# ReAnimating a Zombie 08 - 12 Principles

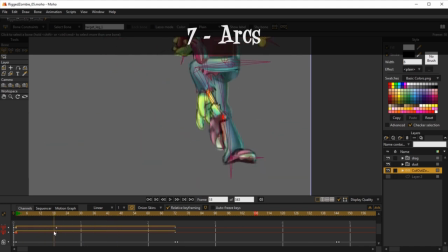[20:24]
Okay, this movement here in a straight line, sorry, this movement here in a straight line feels really weird. It's like a robot, okay? Machines moving straight lines, not organic things.
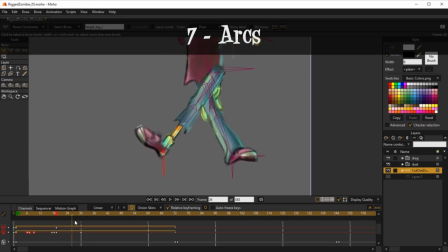[20:42]
Okay, if you're doing anything that is organic, you should do an arc. Let me just change the tool so we can see it again. Here, this feels weird.
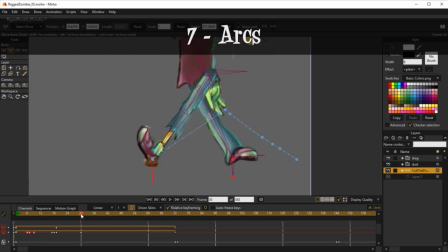That's not natural. That's bad animation. Okay, you want to mind your arcs. You want to make sure everything flows like this.
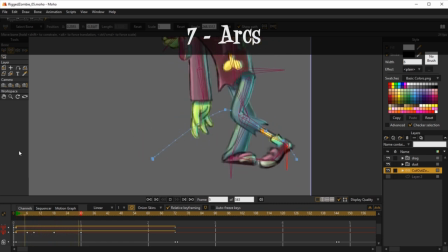[21:13]
Okay, see the difference? It's much more fluid, it's much more organic. And because this is a zombie, we want it to be so. Again, if you're animating karate fighter or a robot,
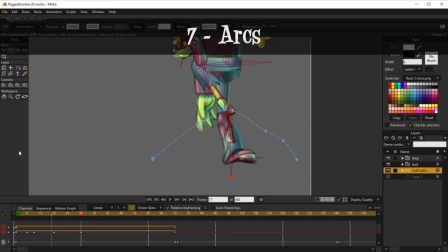[21:28]
something that has very precise to the point movements, you want to do the straight lines. Other than that, everything is arcs, okay? So make sure that the arcs are properly bent.
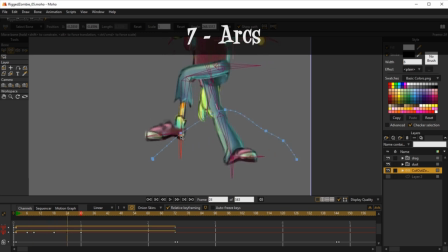[21:44]
Like even we can emphasize a bit more this one, something more like this. And here we can go a little bit forward with it. Sorry about that. And like this.
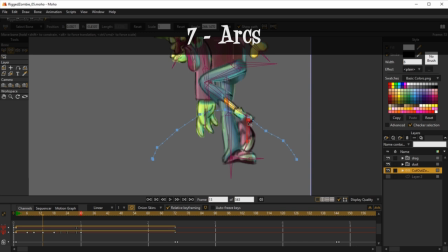[22:04]
Make it even archier, if that's a term. Okay, and let's see how it moves now. See? Doesn't feel, well, it feels slightly weird,
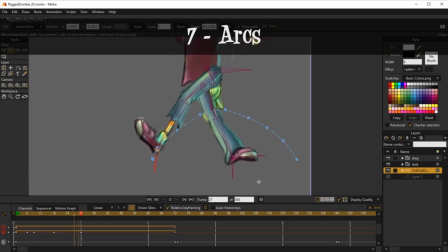[22:21]
slightly weirder because it needs that little hump here, which is itself another arc. Okay, this little hump is needed. But again, make things flow, make things
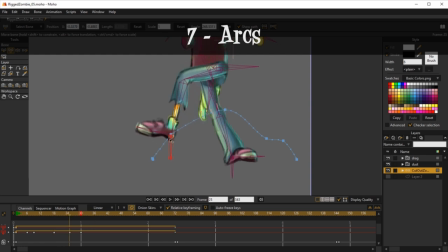[22:38]
feel organic by adding arcs. Okay, now this feels weird because it has this straight line here and then it bends. But actually, it kind of works. Yeah, not big difference from how it was.
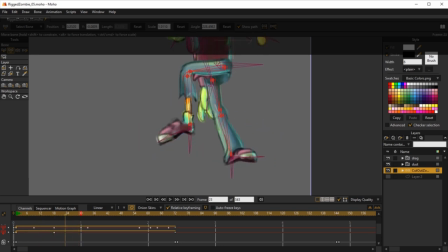[22:56]
Okay, so let me undo that. Here we go. Okay, so eighth principle, secondary action. Secondary action is something that reacts to the main action, emphasizes it.
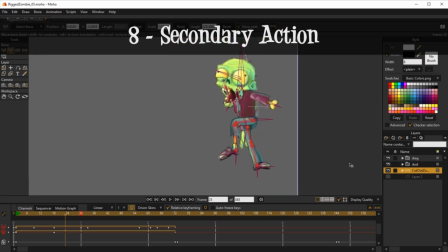[23:07]
We here don't have that in the main action, but we do, sorry, we don't have that in the main character itself, but we do have it on this. Okay, we added the particle system as a secondary action, something that reacts to the main action.
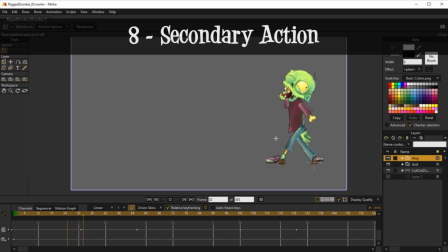[23:26]
Those little dust particles, let me center this, that those little dust particles are a secondary action. Okay, that emphasizes the main action, gives strength to each step and to the drag.
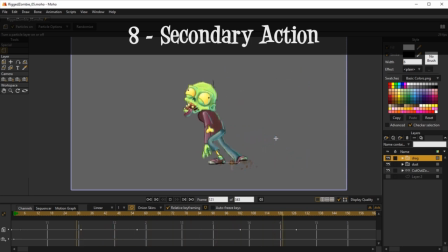[23:41]
Okay, it emphasizes everything that you were doing before with something that is reacting to it. You can have, for instance, pebbles on the ground that when you stomp, they jump a little. Or you can have maybe a hat on the character's head.
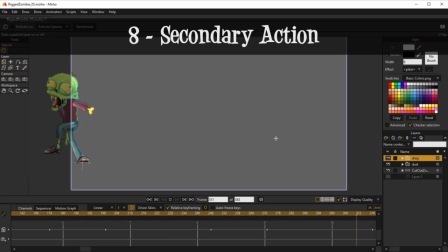[23:59]
It's not connected like hair is. If it was hair, it would be overlapping action. But being a hat, when the character moves, the head kind of flip flops, or maybe it rotates a bit.
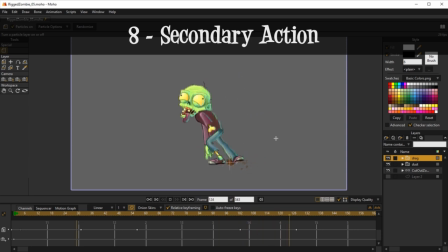[24:16]
And I don't know, like you can do all sorts of things with the head. You can just slide it on the head back and forth. You can have it bob up and down. And all those motions would be a secondary action. Okay, so that principle here, we have the particles for that.